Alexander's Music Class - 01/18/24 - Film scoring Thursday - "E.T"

Good morning. Happy Thursday, PASW staff, clients, friends joining us. So hope you guys had a good holiday, Martin Luther King holiday on Monday. No film scoring assignment this week, but we are revisiting a film score that we looked at a few years ago. One of the best film scores of all time, a classic Spielberg movie. And we're going to get right into seeing the assignment. And then you're going to see your results that you came up with a few years ago. Tomorrow, we're going to revisit results for that. So today, let's go back in time and let's take a look at the great Spielberg film, E.T.
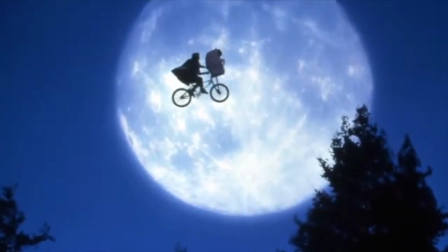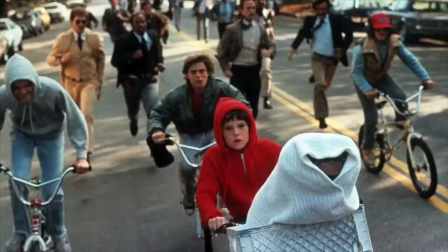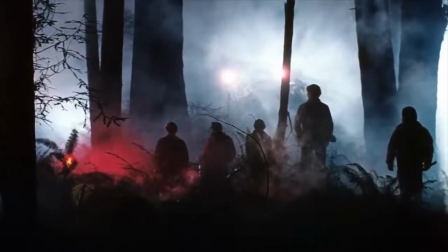E.T. is a 1982 American fantasy, science fiction-like film directed by Spielberg and written by Melissa Matheson. And it tells the story of this little kid, Elliot, who befriends this extraterrestrial, E.T., who's stranded on Earth. And it's a lovely little story between the two. It was based on a character that Spielberg invented when he was a little kid while his parents were going through a divorce. So it's a personal film of Spielberg. And when you think, or, you know, when I think of big directors, George Lucas, Spielberg, these guys make, you know, billions of dollars, generate billions of dollars. And there's sometimes it's easy to sort of say, well, that's just commercial and there's nothing personal about that. And even I've said that too, but there is something personal.
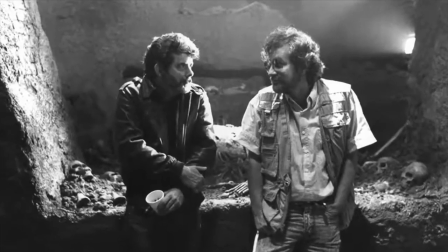[1:51]
These guys, especially Spielberg, they're making films that they wanted to see when they were kids growing up, and that either they weren't there yet or they had to create them themselves, but they created their own fantasy world for all of us. So they are personal films in a sense where, and so sometimes we lose track of commercial meaning a sellout or not personal. But they can be personal.
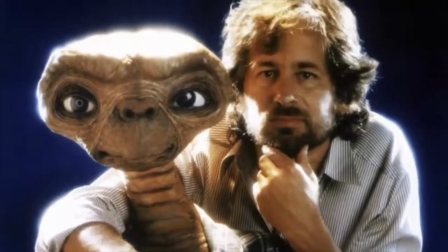[2:19]
And this film was probably maybe his most personal. So we're going to talk a little bit about the film and about the music, this John Williams soundtrack. Then we're going to look at the scene and your assignment and my assignment. So so let's get into it.
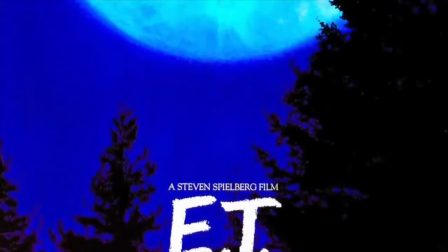[2:35]
So E.T., I mean, probably one of his highest grossing films of all time.
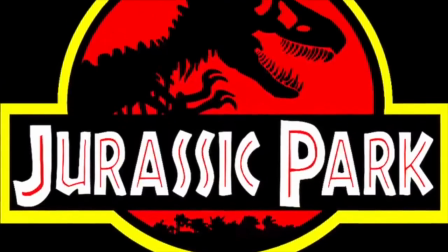[2:40]
It held the record for 11 years until Jurassic Park came out. That know, made a little bit more money, but this movie was shot for $10.5 million. It's made $792 million, so almost $1 billion. And it was shot mostly all in Culver City,
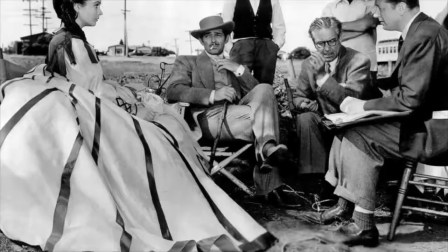[2:57]
where the original King Kong was filmed and Gone with the Wind, and you know, those studios are still there today.
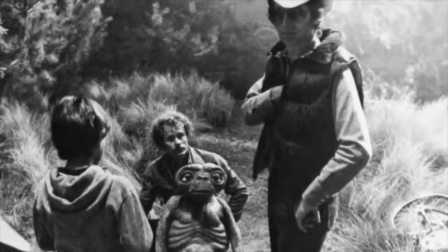[3:03]
Unlike most films, it was shot in chronological order, and the perspective is from the children's angle. Spielberg again uses the filming technique. If you remember, he used that filming technique in Jaws, where
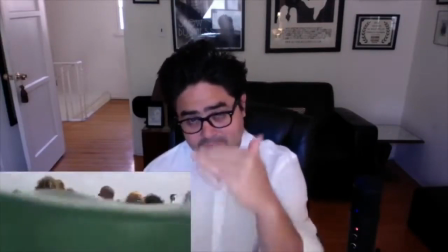[3:18]
the camera would be under the water or over it, and that was a very unsettling feeling.
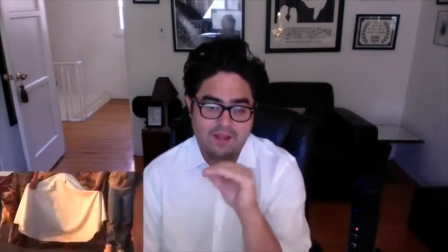[3:23]
So here, he's using the camera again in an effective way, where if you're a kid, you're shorter than everybody, right?
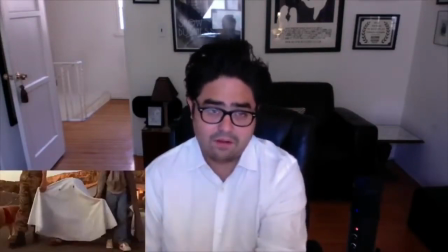[3:29]
I mean, or, you know, if you're a little person, you're looking up all the time.
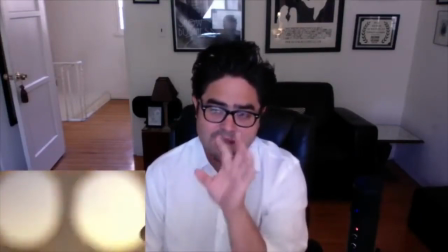[3:35]
And he's using the camera as kind of a POV, a point of view of,
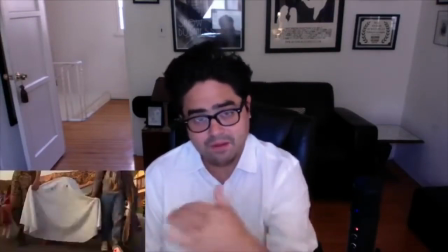[3:41]
and that's how people, you know, that are smaller, shorter, view the world.
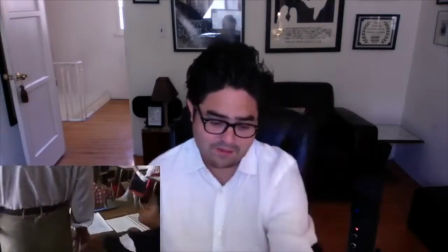[3:46]
And so he's like, well, what if, you know, instead of the camera here, what if we move it here? And what does the world look like down here? You know, it's, there's that great scene in Dead Poets Society when Robin Williams,
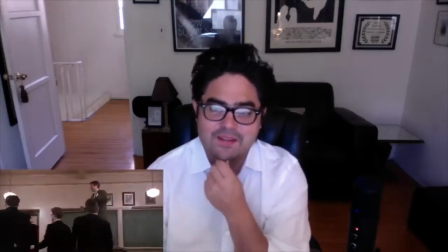[3:59]
who's the teacher at this all-boys school, tells them to stand on top of their desk.
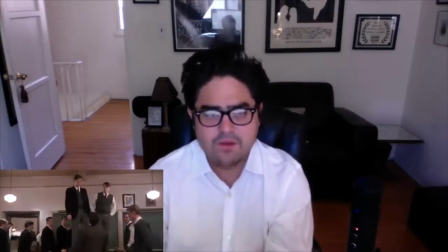[4:04]
And, you know, they're confused about why, you know, what's the point of this? But he's like, well, you get a different perspective all of a sudden.
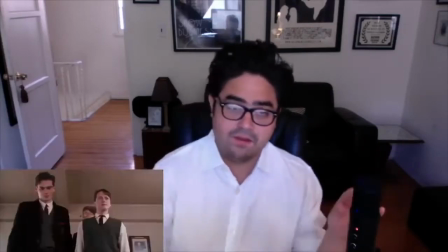[4:11]
And then with a different perspective and view, your reality becomes different.